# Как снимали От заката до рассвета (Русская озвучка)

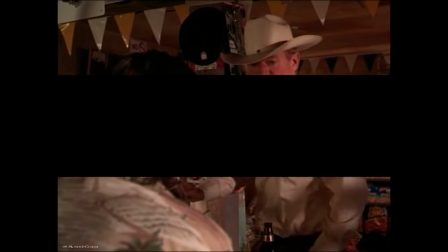Контроль делаешь нужную скорость, воплощаешь то, что хочешь.
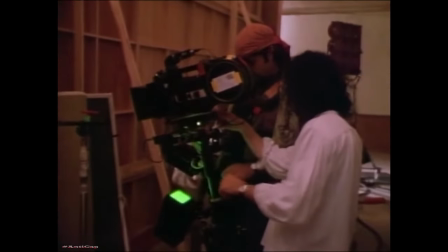Для меня очень важно работать с камерой. В конце я поставил ее на держатель.
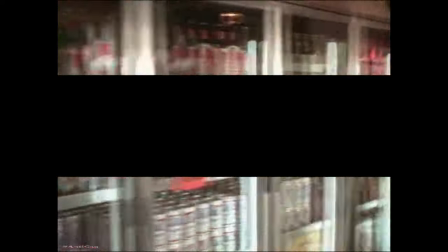Потом я увидел, что получилось, и сказал, а вот держатель. Это чтобы получился эффект такой спешки, не совсем идеальный.
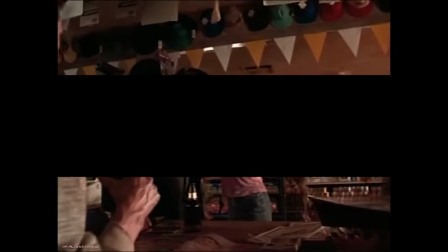Еще какое-то время я снимал так на держателе. Когда появился Джордж, я хотел взять его в быстрый кадр, чтобы создать жуткую атмосферу.
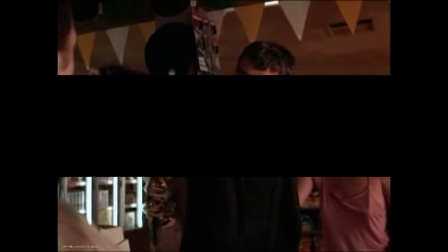У Кевина большая голова, так она стала еще больше. Квентин знал, что ему надо делать.
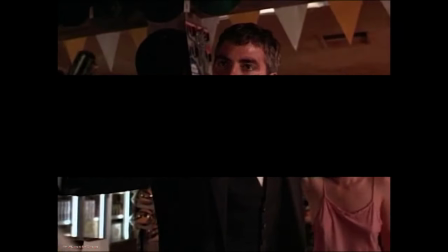В этой сцене он сделал такой типичный... накал, полный псих с пистолетом.
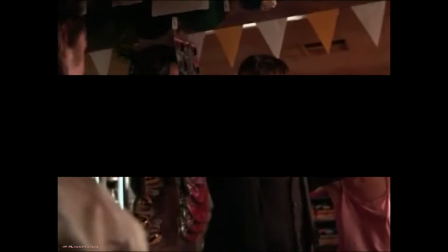Я сначала снял Джорджа.
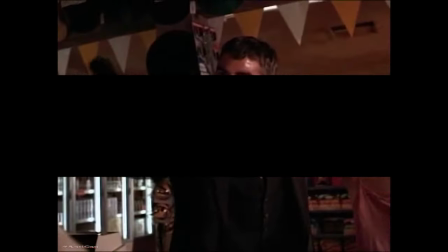Квентин решил, каким будет Пит, и потом, понимаешь, что самое страшное позади, совсем рядом.
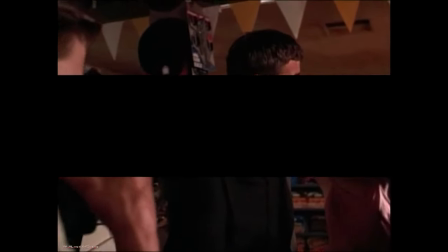Поэтому он шепнул что-то Джорджу на ухо и отошел. Так Джордж выполнил роль командующей силы в этой сцене фильма.
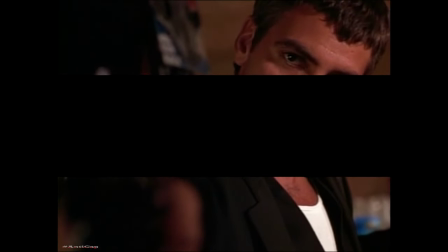На самом деле, эта сцена была одной из самых последних.
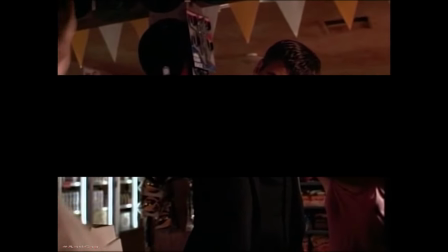К тому времени они так вжились в роль, что им эта сцена далась просто.
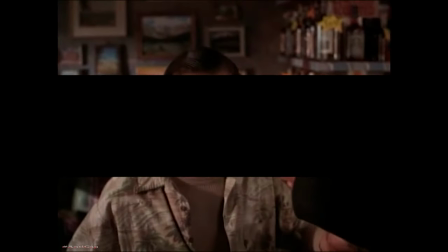В этом фильме они показали свое мастерство, что они настоящая команда.
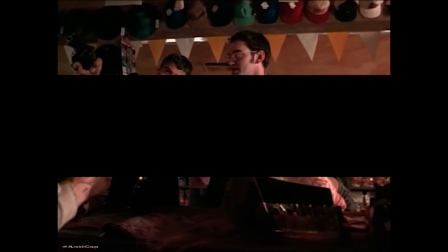Вся идея Квентина воплотилась. Он готов стрелять, а Джордж думает, что делать.
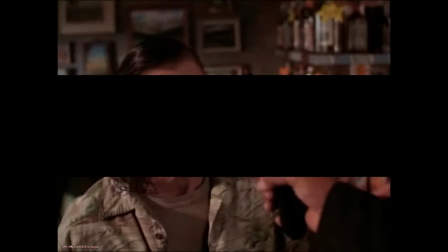И ты знаешь, что будет. Стрельба. Он выстрелит в голову, как хладнокровный убийца.
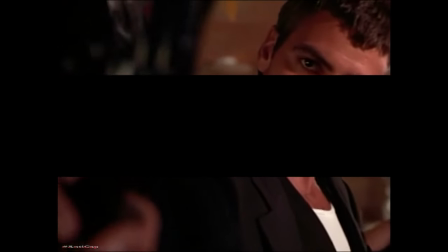Он такой. При этом Джордж делает такое лицо, что хочется на этом закончить фильм.
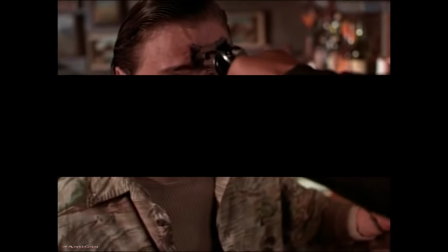Многие актеры пытаются сделать то же самое. Он смотрится просто супер.
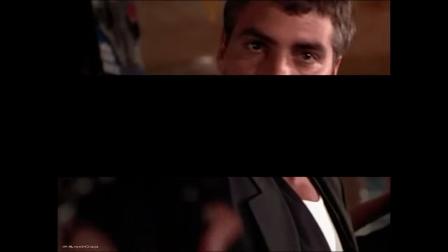Отлично всегда смотрит в камеру. Я заметил, какие у него глаза, когда он опускает голову.
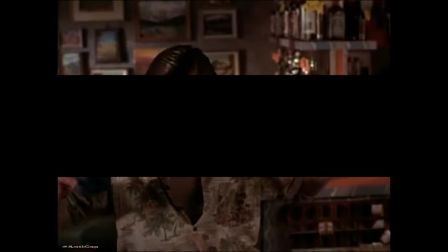В сериалах камера всегда на расстоянии, глаза трудно разглядеть. И неясно, какие у кого глаза.
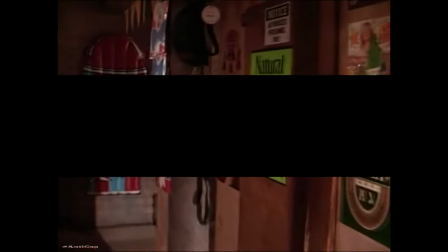Я хотел, чтобы он был другим в этом фильме. Я ловил его взгляд. Я применил 65 мм для него.
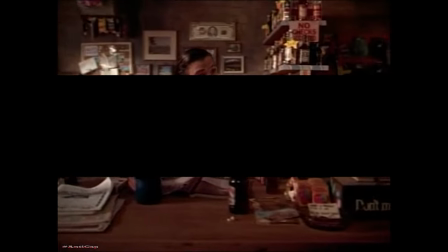Заставил его смотреть прямо в камеру. У него особый взгляд. Он всегда смотрит на кассету в камере для увлажнения.
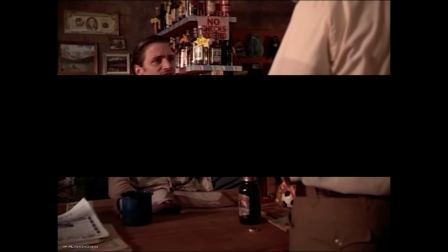Получается, что он смотрит на зрителя. Сверху вниз. Я был всегда ниже его, сидел на стуле, поднимал камеру на него.
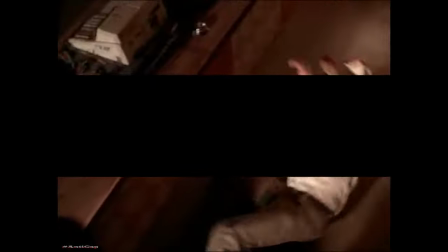Таким образом, с экрана он кажется сильным, а зритель внизу на коленях смотрит на него снизу вверх,
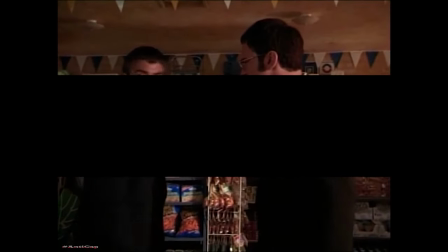и когда он приставляет пистолет к голове, это тоже придает эффект. Это помогает ему создать образ негодяя.
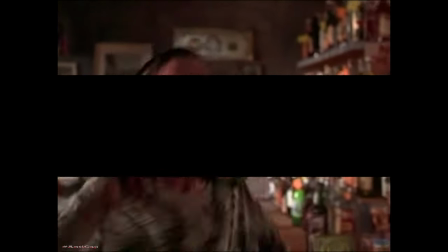Ты чертов лжец! Джон молодец.
Мы сделали на него акцент.
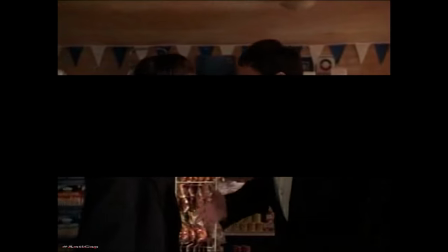слишком много внимания его герою, потому что его так мало. Он очень неспокойный парень.
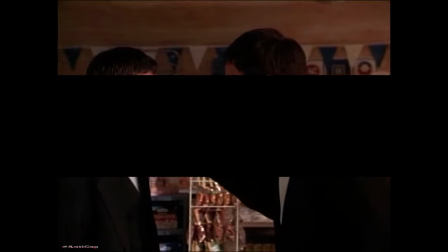Я не давал ему расслабляться, он все время играл. Все время на нервах, как бешеный.
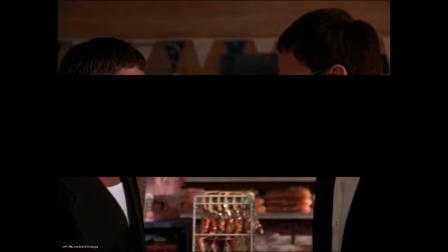И при этом он сильный, он техасец. Он мог спрятаться и сидеть.
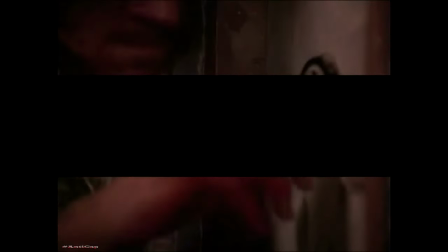Нет, он полез в сейф. Ведь если бы он просто сидел тихо, они бы ушли через пару секунд.
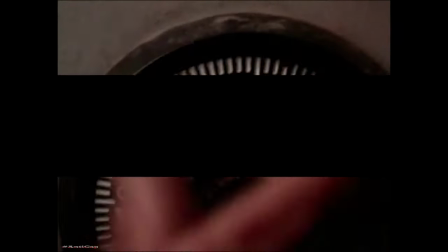А он выстрелит, и тут начнется такое. Взрыв и так далее.
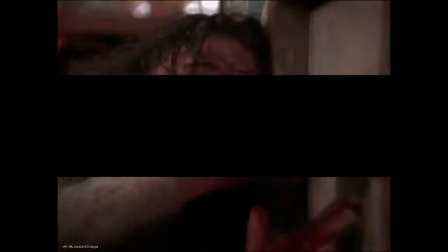Я менял линзы, и во время разговора Квентина и Джорджа все время менял ракурс.
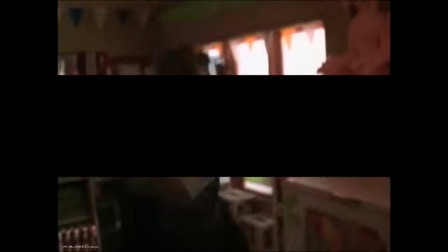До тех пор, пока Джон не достал пистолет. Я снял, как бутылки разбиваются за Джорджем.
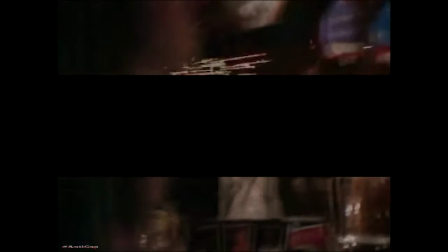Он кричит и при этом стреляет. Смотрится очень круто.
Ричи!
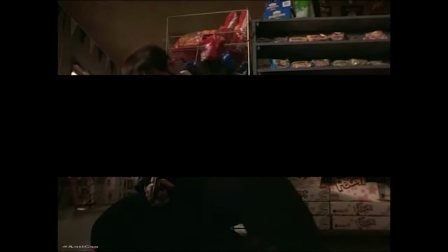Я тут.
Это очень маленький магазинчик, они совсем рядом. Квентин смотрел налево, Джордж направо, будто это далеко.
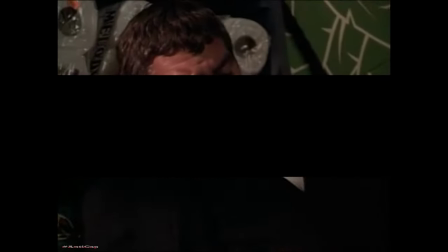Мы сделали так, что этот магазинчик казался большим. Точно они выкрикивают друг другу издалека.
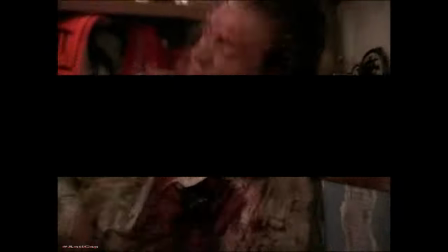Ричи! Я тут! На счет три.
Тут много зума со всех позиций, много работы с камерой. Я наводил зум, чтобы создать напряжение. Все это создано увеличением.
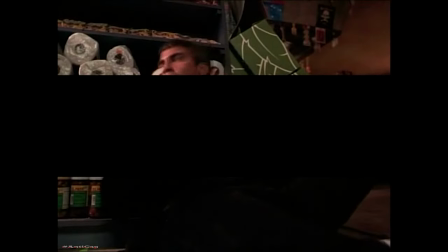Я то увеличивал зум, то уменьшал, потом оставил нужные кадры и сделал из них такой
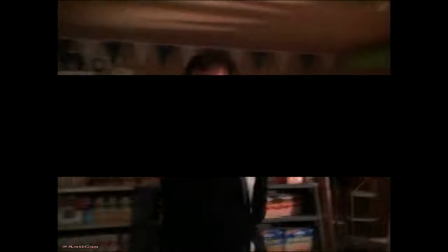выстроенный эпизод, чтобы передать напряженность ситуации.
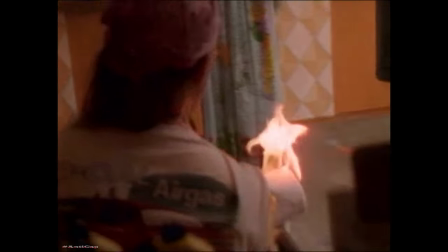Налево.